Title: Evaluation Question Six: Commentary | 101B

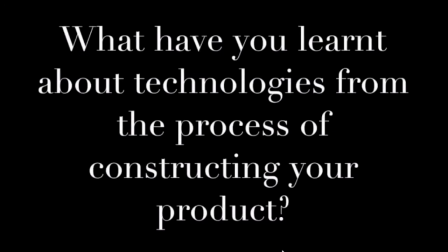(0:01)
From construction of our opening title sequence, we learnt about a range of technologies. During the research stage, we used a range of online resources.
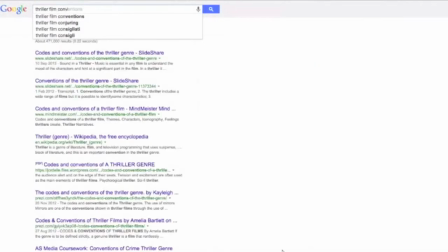(0:09)
Google Search was a key search engine as it provided us with a range of thriller film convention websites.
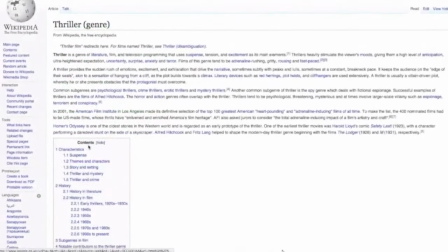(0:15)
Wikipedia was another search engine we used, which provided us with sub-thriller genres,
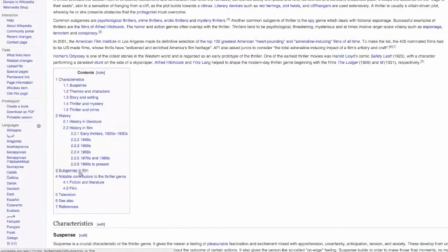(0:20)
which helped us to decide our own sub-genre of our opening title sequence.
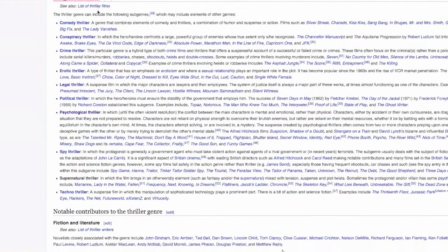(0:25)
Film websites such as IMDb provided us with a range of thriller trailers and film storylines,
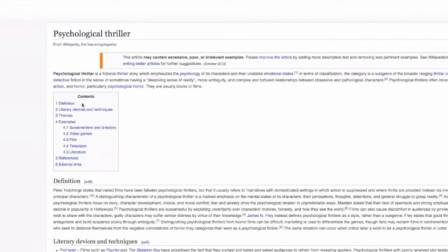(0:31)
which helped us to produce some of our rough ideas for our own sequence.
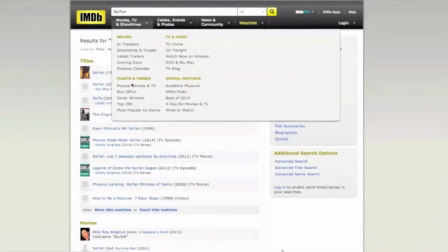(0:35)
Also, college VLEs supplied us with information and links on various PowerPoint presentations,
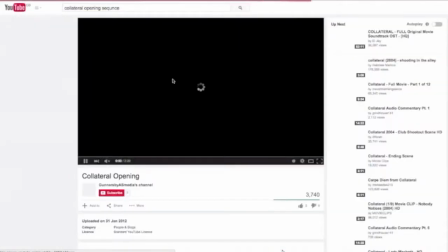(0:41)
which also included previous students' work, which helped to give a general understanding of the aspects we should be focusing and directed our ideas.
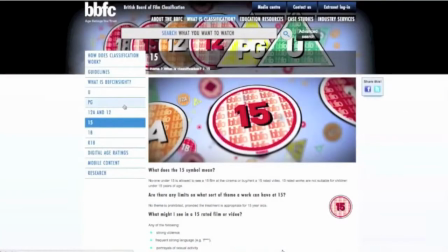(0:50)
YouTube was a key part in the planning stage as it gave us access to view other opening title sequences,
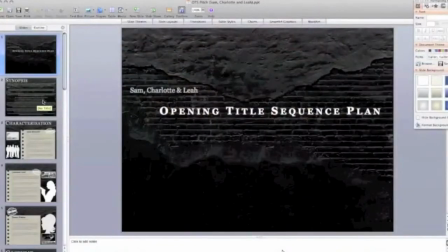(0:55)
which showed us aspects of thrillers including mise-en-scene and editing conventions.
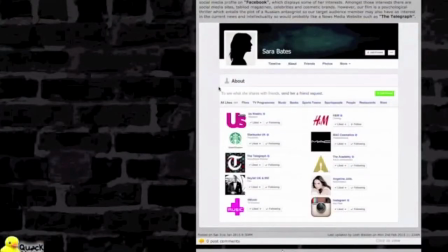(1:01)
We also used the website BBFC, which is a film classification website, which enabled us to
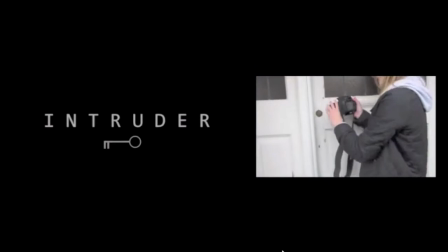(1:09)
research into film age classification and potential thriller target audiences.
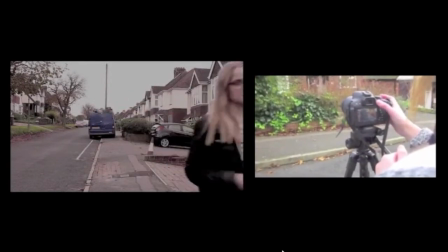(1:17)
We filmed our opening title sequence on a Canon EOS 700D, but prior to filming,
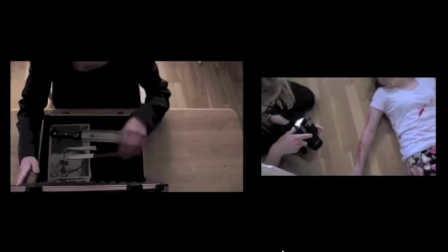(1:22)
we took photos of the victim, Nancy Palm, on a Canon 500D to use as a stalker photos.
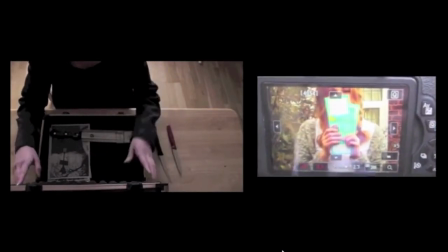(1:29)
When filming, we used different shots as well as different techniques.
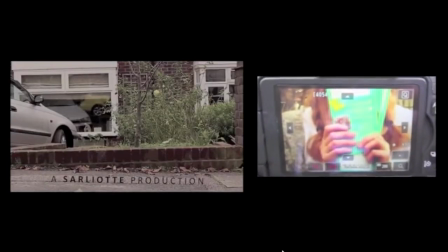(1:32)
For example, when filming the false protagonist, we used a tripod to create a steady shot that was well framed.
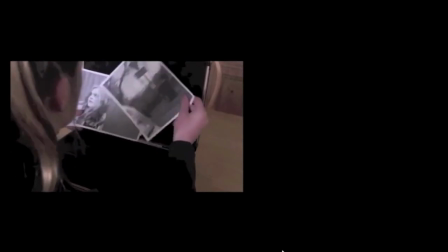(1:39)
On the other hand, some of the shots we took of the murder were filmed handheld to create a jerky feel for the audience, making them feel uneasy.
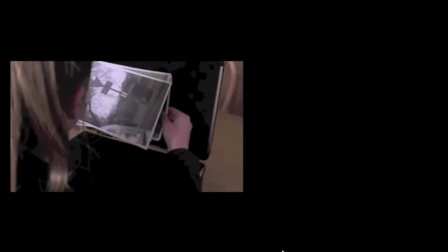(1:47)
We learnt about how effective handheld filming could be for the audience when doing the research, so therefore we decided to use it in our work. Prior to filming,
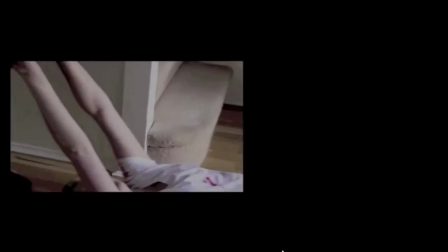(1:55)
we always ensured that the focus was okay using text in the background whilst zooming,
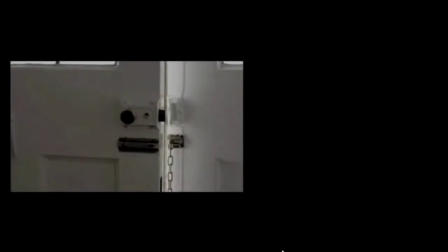(2:00)
as well as checking that the exposure and white balance were correct for the location. For example, as it got darker during the day, filming became a bit harder, so we had to add some more exposure,
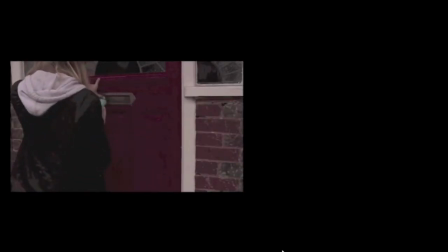(2:09)
as well as making sure that the shot was fully in focus, because the poor lighting made it slightly grainy.
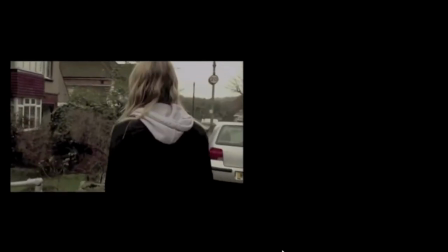(2:14)
Relating back to the filming, we already thought about possible placements for the titles,
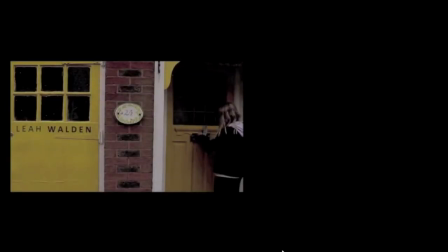(2:18)
such as along the brick line of the homes or a mark on the wooden table as the antagonist opens the briefcase.
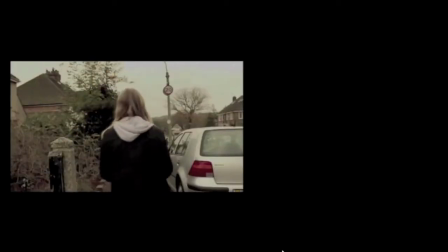(2:24)
This made post-production a lot quicker and easier as we already knew where to place them. We browsed for fonts on the website, DAF font, however we went with a simple text that was clear and easy to read for the audience.
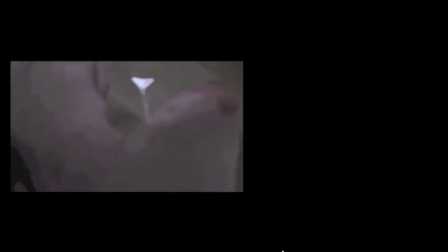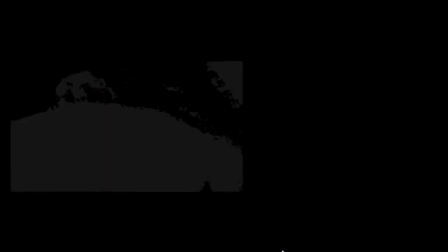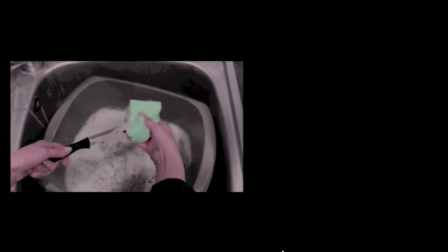(2:47)
We used Adobe Premiere to create an uneasy and mysterious atmosphere through desaturation.
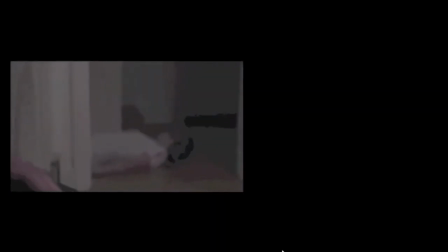(2:54)
This takes the colour out of the shots and makes the overall opening title sequence look colder, which is typically what thriller films try and do to show the evil in society.
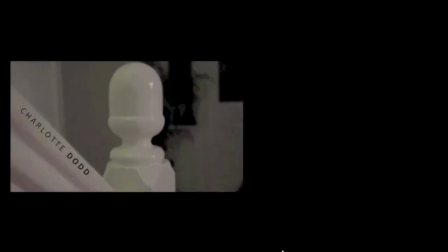(3:05)
The placement of our titles was quite tricky because we had to place them in negative space,
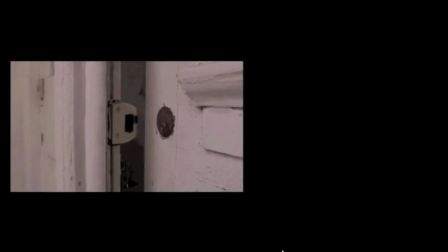(3:10)
but luckily we had filmed some really good shots that had perfect negative space available for us.
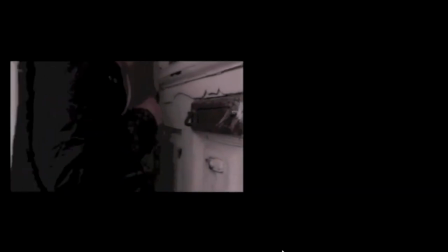(3:16)
The software allowed us to insert a title, changing the size and the colour.
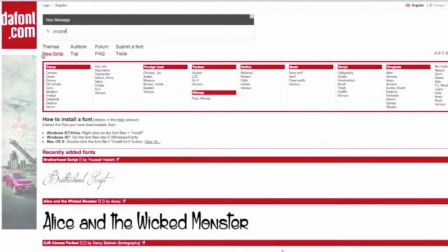(3:21)
We went with black so it would stand out. After the titles were finished, we had to concentrate on the soundtrack.
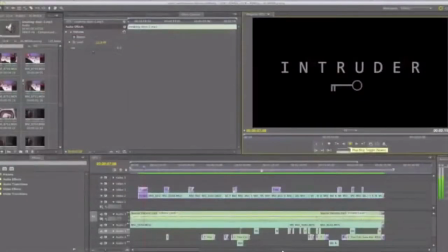(3:28)
We visited in Computech and chose 4 possible options: Night of Chaos,
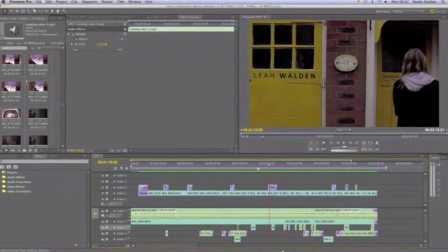(3:34)
Sunset at Glengorm, Water Lily, and Spatial Harvest.
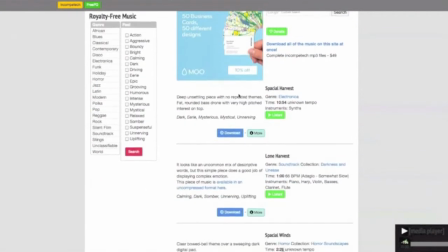(3:38)
We ended up choosing Spatial Harvest because it suited the genre of our OTS the best, by building the tension but not being too powerful.
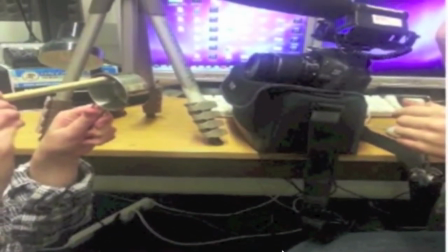(3:46)
We also added in our Foley sound to give the soundtrack more depth,
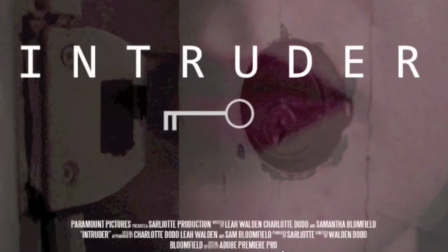(3:51)
and we did this by recording us using kitchen utensils to create an unsettling whirling sound. Editing the soundtrack was very difficult because we had to cut and place it in so that it effectively suited certain shots of our OTS, but once we managed this, it started to look extremely professional.